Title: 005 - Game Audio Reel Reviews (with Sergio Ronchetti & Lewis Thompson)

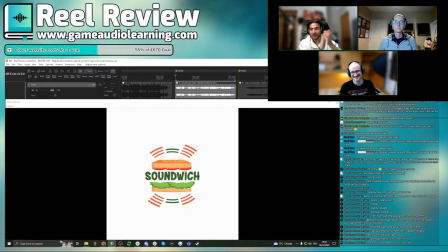[40:37]
Well, that was pretty freaking awesome as well. Very nice. Insane, insane. Really, really good. Right. Do you want to start this time with first impressions, Sergio? Yes. I think my woo said it all. That was awesome. what a roller coaster and just and the cuts as well like the video editing
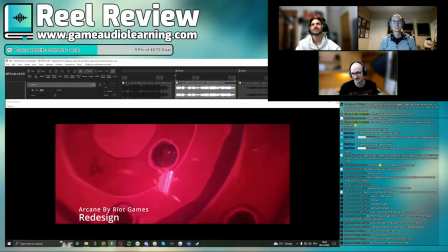[40:59]
beautiful beautiful um again i think it definitely makes an impression straight away i think you start off quite
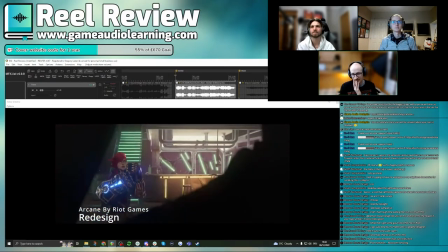[41:05]
modestly with that clip um from arcane compared to and that's not again that's not a that's not
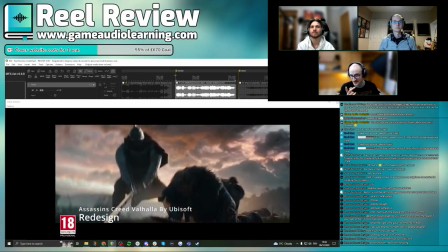[41:13]
a game is it i'm mistaken it's not again okay i mean all right
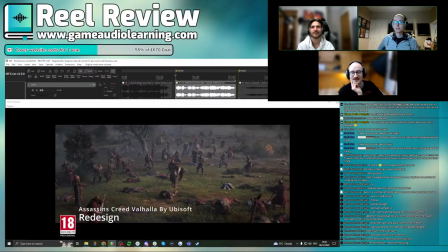[41:18]
yeah it's a show based on a game so i'll person personally i'll allow it but no it isn't a game
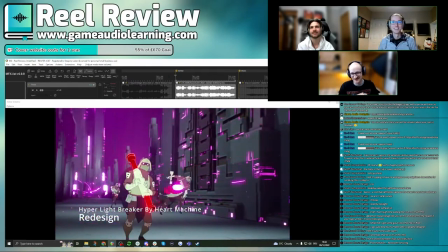[41:25]
i mean it counts as a cut scene right if you if you really want to yeah so yeah it's fine so that okay so that's one thing so okay
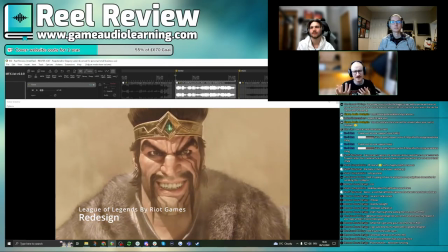[41:33]
okay first of all it sounds really great sounds really impactful you've definitely made a really big impression but now looking at the whole clip
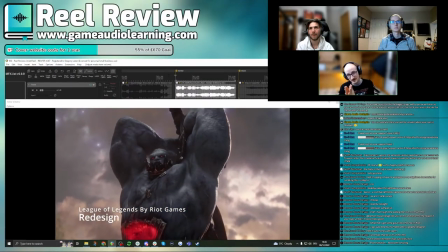[41:40]
i realized one thing that stood the first thing that stood out to me where i was like distracted was this league of legends uh sequence
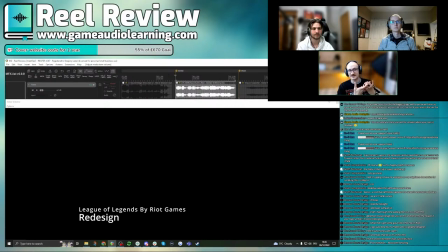[41:48]
because it feels like you cut from clip to clip before the thing that's about to happen happens i don't know whether that's from the original clip and there's
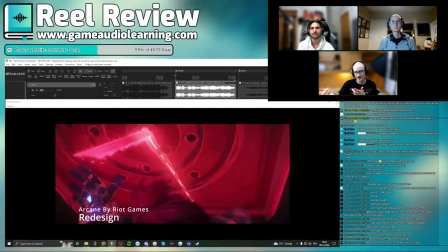[41:55]
nothing afterwards but it feels like i was waiting to hear the gunshot from that uh from that gray gray character i know nothing about league of legends here we go the gray character
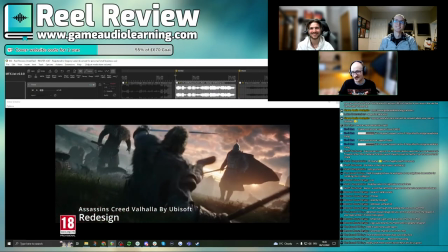[42:05]
when he was about to shoot i was like where's where's the gunshot you know so i think the thing that's
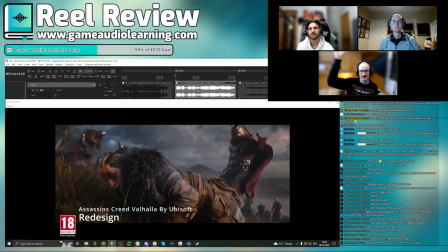[42:10]
holding this reel back from being like like sky high is is the choice of clips um
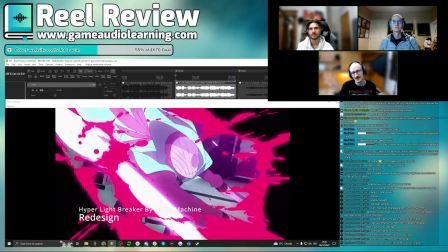[42:17]
and because the hyper light start breaker that might as well be close to the original man like what
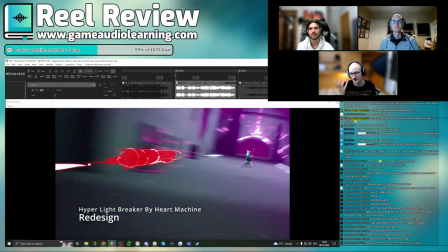[42:22]
akash would have thought because it sounds great you've got that bubbly kind of organic texture that was so
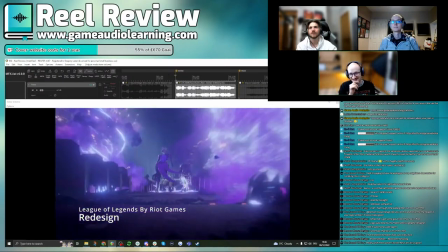[42:28]
done so well the cutscene for example this smoky guy dust guy disappears straight away yeah and we've got the gray guy pulls out his gun
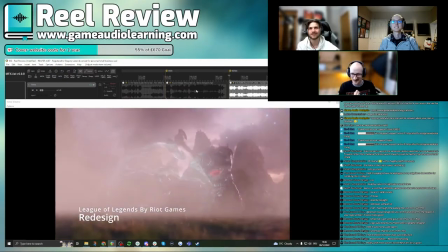[42:36]
and then ah and it just feels like such a anti-climatic moment um and yeah looking through all the clips they're all
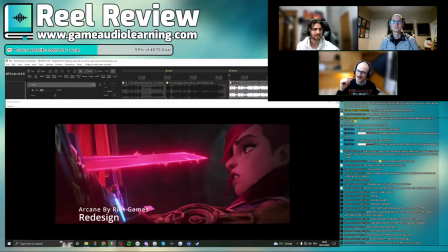[42:45]
cut scenes so i don't know whether it would be a good idea to maybe put a like one or two even just one gameplay clip just to show that you understand
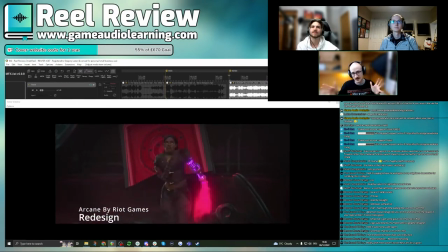[42:54]
you know you've considered gameplay aspects not just linear sound design um and ah there was something else this i know it's again
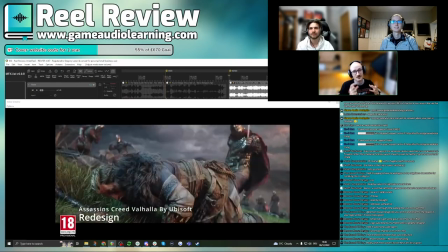[43:03]
another really tiny thing but that 18 peggy sign on the left hand side is so distracting i don't know whether you can put maybe the text
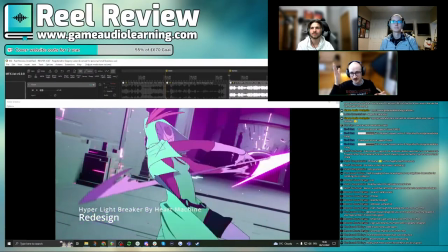[43:10]
over that so that I don't have to see it but my eye was just drawn straight to that again that's nothing that's not your fault or problem
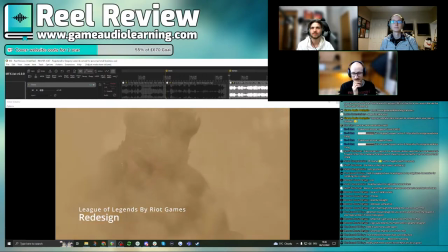[43:17]
but maybe there's some way of covering it up because my eyes were drawn there instead of watching the some of the the clips um I
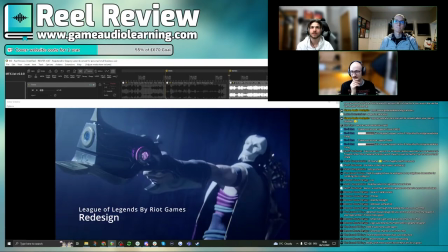[43:25]
think that's all I wanted to say initially something has escaped me but yeah choice of clips I think is the way to go for this and that's a
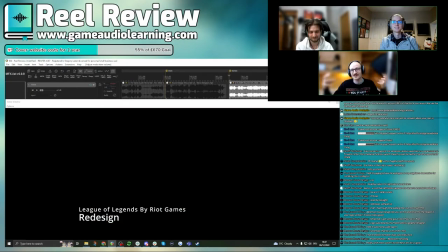[43:33]
compliment as well because it sounds so great so now you can consider these other aspects you know the presentation side of it
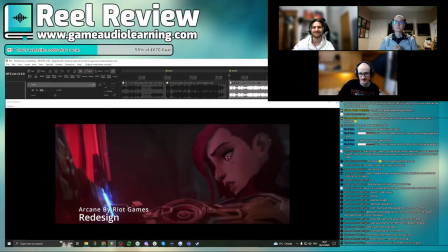[43:40]
do you want to go lois or do you want me yeah i'll go um so yeah like i did think this is awesome and i think we always talk about the
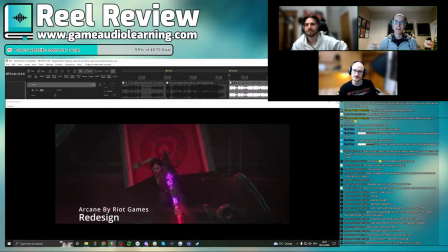[43:47]
uh the kind of like video editing clips and stuff like that and like having transitions that flow it's kind of like a trend that's come
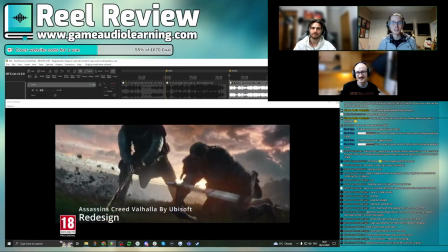[43:53]
up in like the last maybe maybe i want to say kind of like last one or two years of samsung charles like because i love it i i
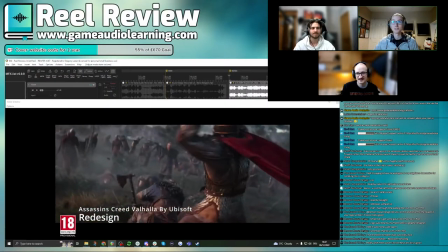[43:58]
personally love kind of that kind of shop video editing and i love i love the transitions you've done in this clip um but unfortunately i
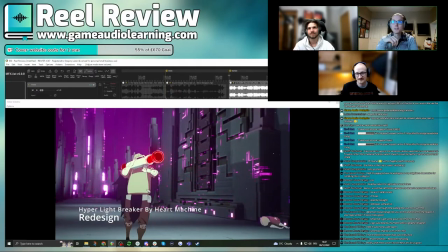[44:06]
think with in this specific show i can i think i can tell that you've picked the clips first before doing any of them or you've kind of like
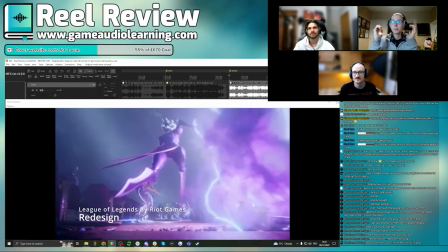[44:14]
i don't know the transition the transitions are so good and it works so well it seems like it was all planned from the start however
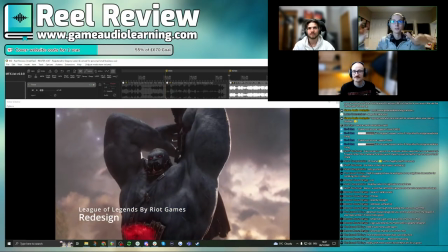[44:21]
i'm assuming you then here's what i think has happened you've picked all the clips first and you worked through them in order and because of that i think
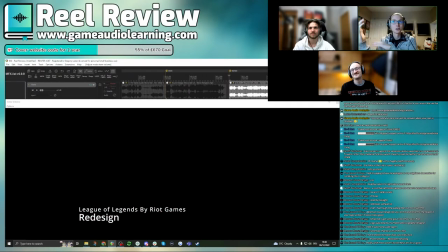[44:27]
the clips get progressively better as you go which is cool but it's always good to start with your absolute best thing and it's
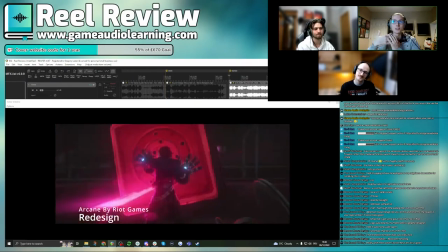[44:34]
kind of like the issue when you kind of pick clips that flow together they have to be locked like this is that you can't really bring your best stuff to